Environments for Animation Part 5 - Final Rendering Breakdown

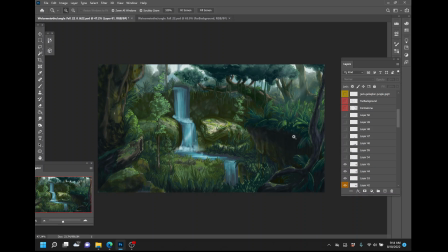12:18 But in the end, you know, you got to let some of this stuff go because the painting was just becoming sort of white noise and too busy to be able to look at. And this helped me to be able to, again, keep that focus on this area by darkening it up and adding more contrast visually on the canvas between these two spaces.
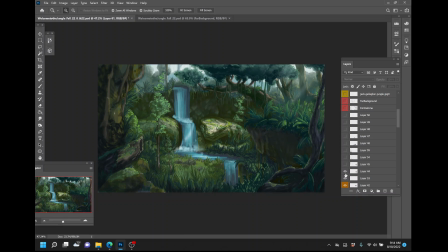12:38 Same deal. This is me darkening it up even more. Trying to get rid of some of that those high areas contrast. You can see right here, yeah, it looks cool for the bottom of a cliff face, but it's just too busy in comparison to what's going on here. We've got a bunch of tight little dots of color, and the same thing is happening over here.
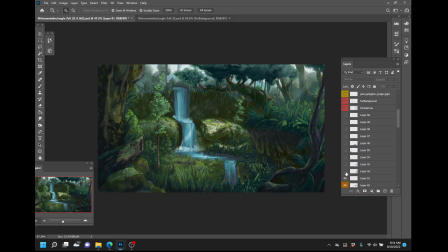12:57 So I needed to be able to mute that to where it still arrives, but just going even deeper with it. Now it looks right. Isn't that crazy how that works, right? So getting some small little highlights on there, still trying to work and think through it.
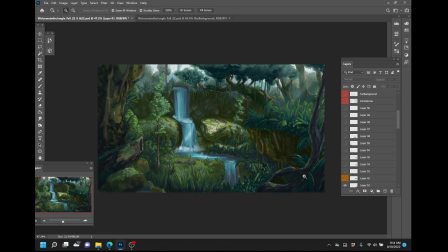13:14 Yeah, so this is what it looked like before. You can see that that cliff face is totally disappearing. It's competing too much with what's going on with the underside of the snake. And this is, you know, 1, 2, 3, 4 layers of me trying to push that shading further and get more contrast within that space.
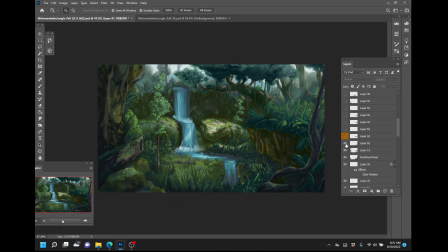13:34 So these were some big decisions that were happening right here. Same thing. So here's my polish and detail pass on this front tree. Previously, that's what I had for my initial sketch and my blocking in of my colors and working through the darks and lights to give me an idea of where to go. After I go through my darks and lights, that first pass,
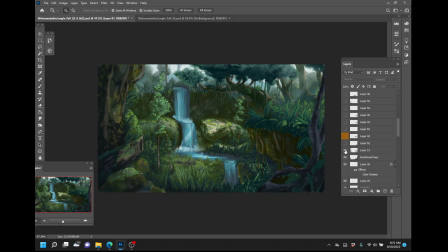13:53 then I can go through and I can start making some choices about what the final pass or detail pass is going to look like on my tree.
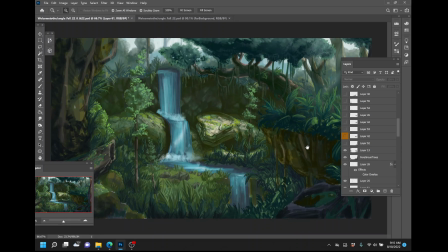13:59 So this is a really, really strong example of that. Let's get these layers over here.
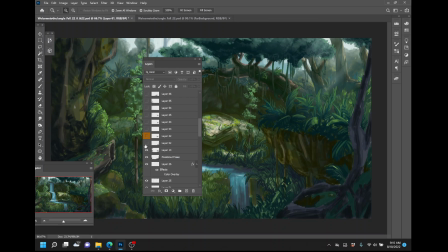14:04 Let's focus on this right-hand side. Same deal. So we can see that all of a sudden those trees start to get little highlights, start to work my way through the bark just a little bit more, trying to give it some moss and give it just a little bit more color space because again, this is a jungle.
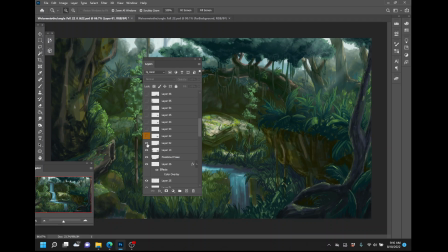14:19 Everything has got something, some kind of other creature or plant life that's growing on it and trying to take it over. Ooh, that's a big one.
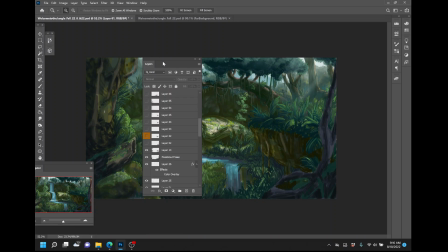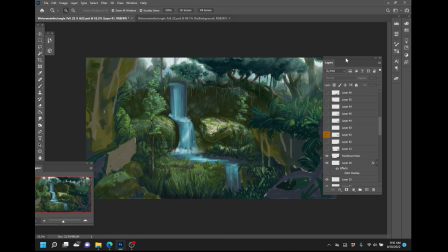14:36 Wow.
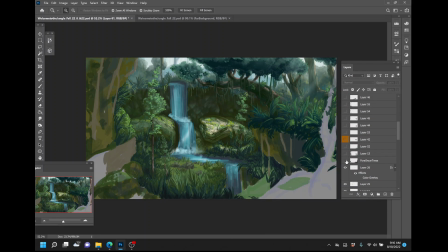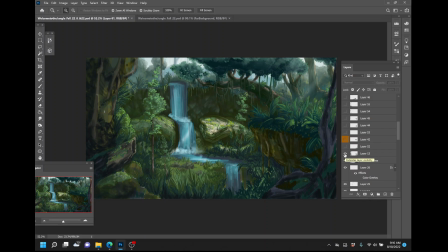14:42 Yeah, so there's my dark pass on that foliage. Now we can see that this one's called foreground trees.
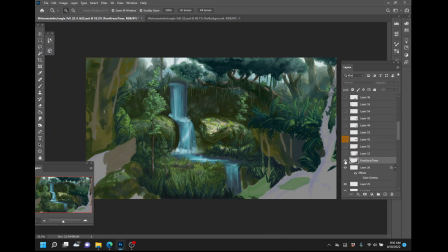14:49 That's where I was when I had my blocking shapes within there. So go ahead and turn that guy off too. Oh, this is a cool one. So this is set to hard light 77%.
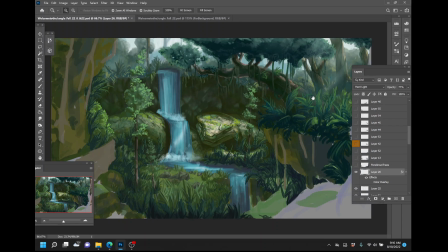15:01 Again, when I'm starting to work through the lighting, when I was going through and detailing this piece, I really started on the top right-hand side.
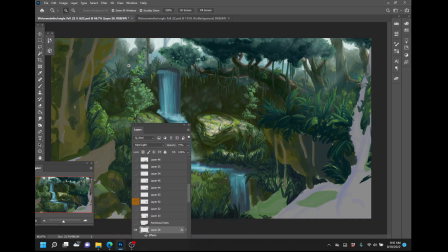15:08 I felt like I needed to, I mentioned in the previous video, working from the back to the front. And these trees just had too much contrast. There wasn't enough darkness going on within the tree up here.
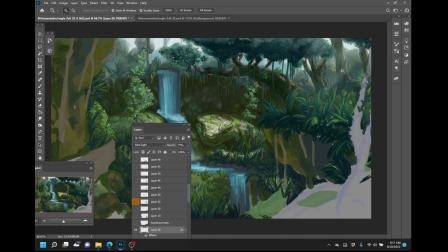15:22 But I knew that if I could get some interesting lighting effects and start the light pouring through the trees over here, that, you know, I'd be onto something. And I really like the way that the foliage built up within this section.
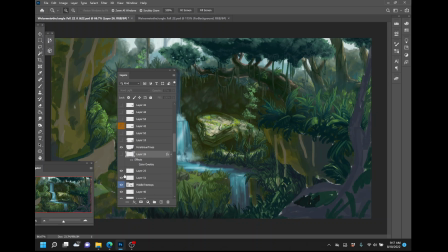15:34 I'm going to leave the foreground trees on for now so we can kind of see where I was in the previous painting. All right, so again, that's just turning off those light beams. This is kind of cool. So with the light, I wanted to make sure, since I've got my, you know, far background light sky color here,
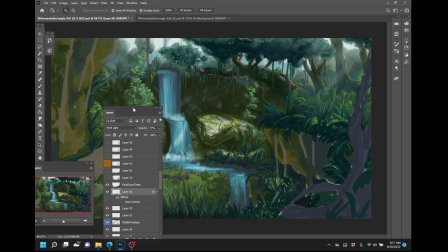15:54 that for the tops of these trees, this is something that, you know, a lot of times when you're working with these, it really is sort of a push and pull, and I'm looking down at my navigator and seeing these big areas of darkness that are happening and trying to find a good balance between how this lighting's working,
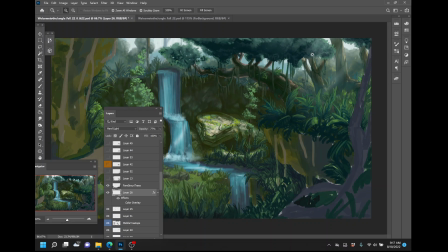16:14 what the intensity of the lighting is.